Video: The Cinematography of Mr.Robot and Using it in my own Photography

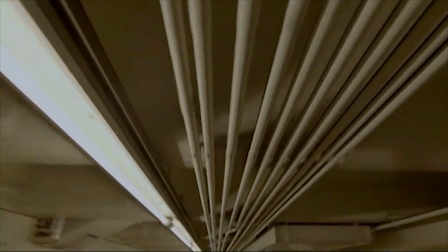(0:03)
Mr. Robot, created by Sam Esmail, is an American drama thriller television series that ran from June 24th,
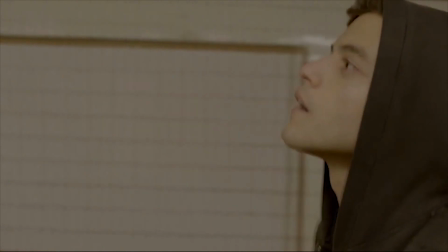(0:09)
2015 to December 22nd, 2019.
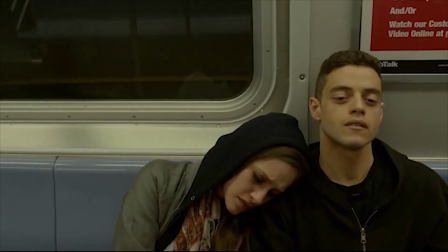(0:12)
The show follows Elliot, played by Rami Malek, who's a cybersecurity engineer and hacker who also has social anxiety disorder and clinical depression.
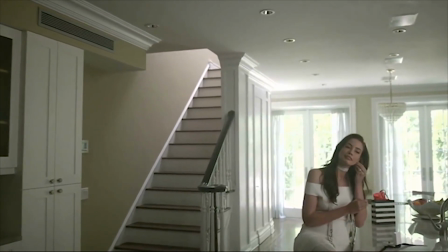(0:20)
He's recruited by a so-called anarchist known as Mr. Robot, played by Christian Slater.
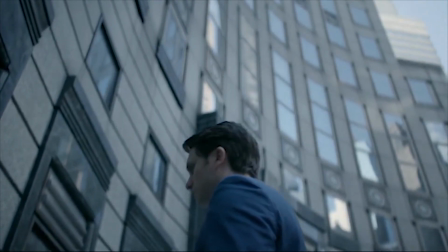(0:25)
The show tackles many themes such as mental health, society, capitalism, hacker culture, and cyber safety.
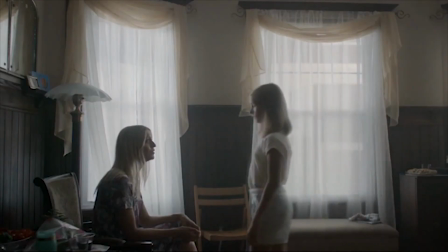(0:31)
One of the reasons why I love Mr. Robot and where it's gotten most of its critical acclaim is for its story, acting, and cinematography,
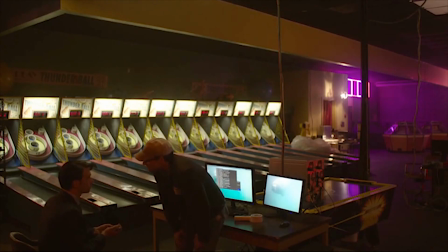(0:38)
and its musical score composed by Quayle. For this project, I wanted to focus on Season 1 and how Todd Campbell, the cinematographer,
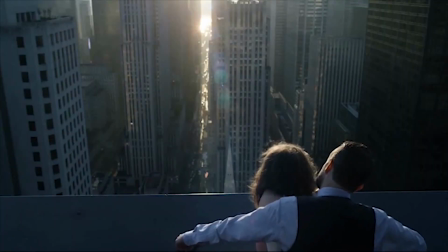(0:47)
uses negative space and visual tension to enhance the visual representation of the show.
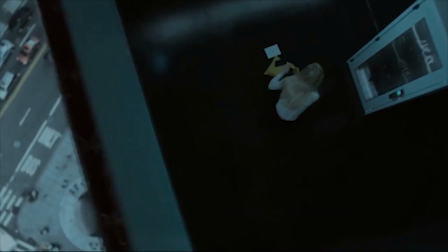(0:52)
All of these shots are from Mr. Robot are from Season 1 and are out of context, but there should still be a spoiler warning.
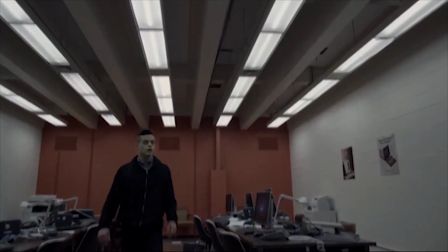(1:01)
Please go watch the show though, it's great. So let's get started.
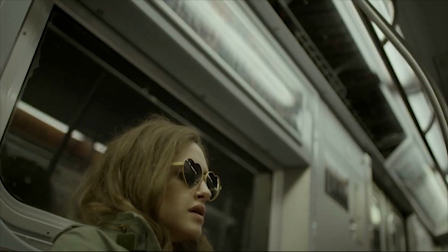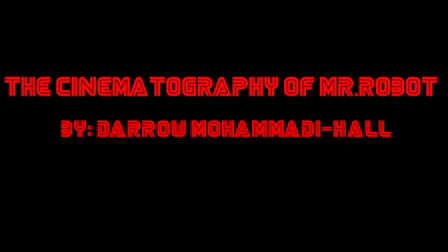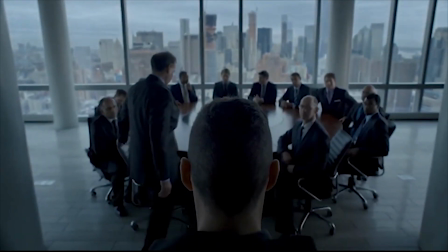(1:24)
First, I wanted to talk about framing.
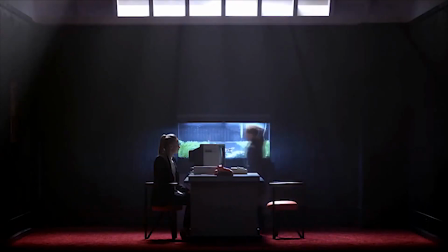(1:26)
In cinematography, framing is the presentation of visual elements in an image, especially the placement of the subject in relation to other objects.
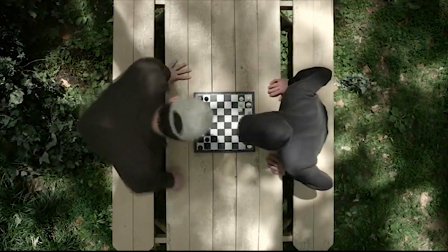(1:33)
Framing can make an image more aesthetically pleasing and keep the viewer's focus on the framed objects.
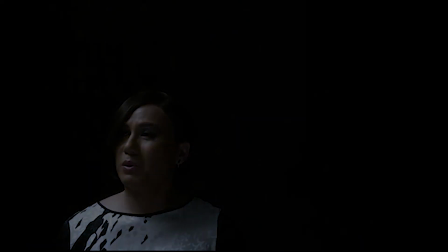(1:39)
Most dramas are shot in a widely used type of way called the rule of thirds. It is used to capture the subject of a photo in a way that's pleasing to look at.
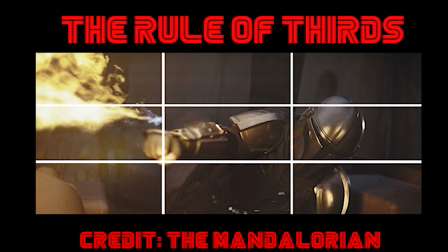(1:47)
This involves breaking any image you want to photograph into thirds, horizontally and vertically, so that you have 9 equal parts.
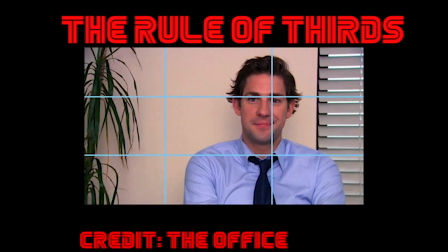(1:54)
Mr. Robot is shot very uniquely when it comes to TV dramas.
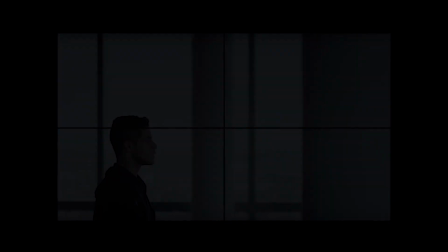(1:58)
Now, Mr. Robot is a show about society, and Elliot's emotions are not the main focus of the series.
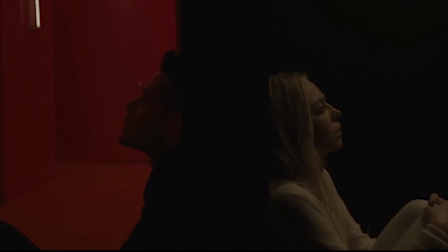(2:05)
So if conventional framing's purpose is to enhance a single character's emotions, then there's really no point of using conventional framing.
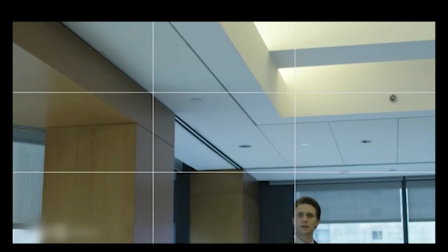(2:12)
An example of this is Tyrell Wellick's, played by Martin Welsham's, head being the only part of him in the shot, or having it only a sliver of Elliot on the right side. It's basically 90% of the show, and it's used to amplify the rest of the shot and the place around them.
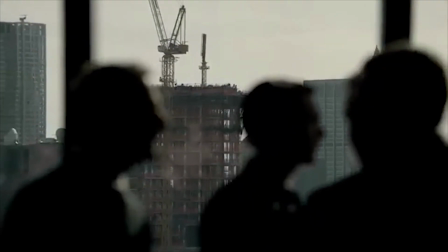(2:28)
It's proven by even the first shot of the entire series, which is mainly used to sum up the entire idea of the show,
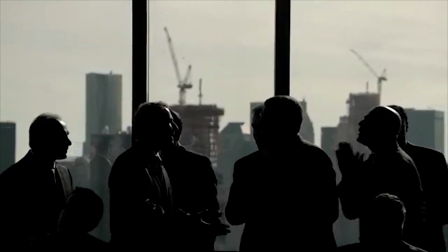(2:35)
and it's just a shot in New York City, and it's clear for a show as smart as Mr. Robot that this was intentional.
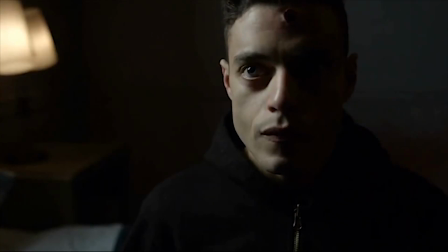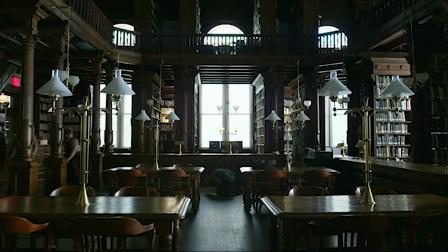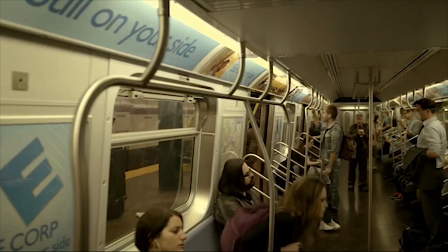(2:50)
Alright, let's get back to the bulk of the video. For the project, I wanted to take a reference from Todd Campbell's style and use it in my own photography with 3 different photos.
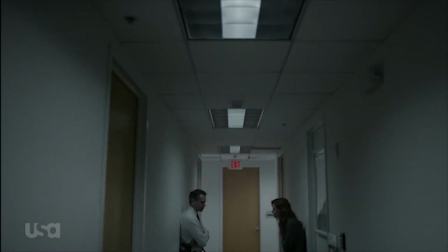(2:58)
Let's first take a look at these shots. Mr. Robot likes to do long and high shots with hallways and long corridors.
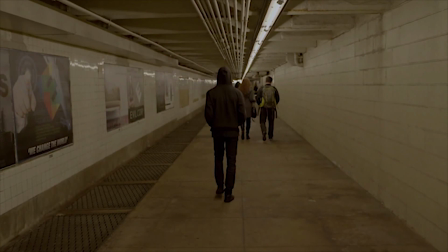(3:05)
A lot of these shots are used to depict Elliot's state of anxiety and loneliness,
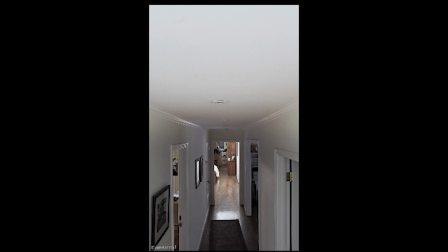(3:10)
and the photo I took to try and use this technique was a long shot of my hallway. I wasn't able to get anyone in the shot, but I feel like I was able to show the emptiness and the atmosphere depicted in the original shots. I used a lot of editing techniques because I wanted to make my shot gray and darker.
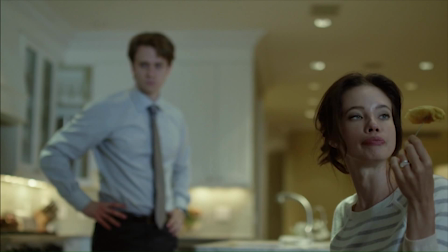(3:26)
This next shot is a shot of Tyrell Wellick and Joanna Wellick, played by Stephanie Coliseum. In this shot, you can see that Tyrell is obviously on edge, and you can see that there is some type of visual tension between the two because of how Tyrell is blurred out and Joanna is not.
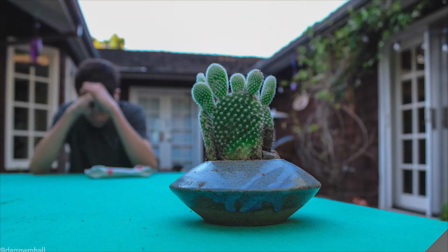(3:41)
I tried to do this with myself outside. I took a photo of myself and I had a plant to the side of me and only had the plant in focus. I believe it gave the same feel of tension as the original shot did. Out of all the photos I took, this is by far my favorite.
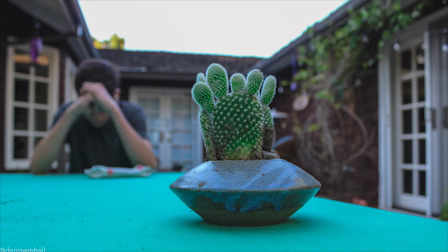(3:57)
I wanted to keep myself on the left side and the cactus plant on the right side. I didn't do that much technical editing. All it was just a bit of color changes and lighting changes to kind of keep it a bit more simple because it was already pretty good. So yeah.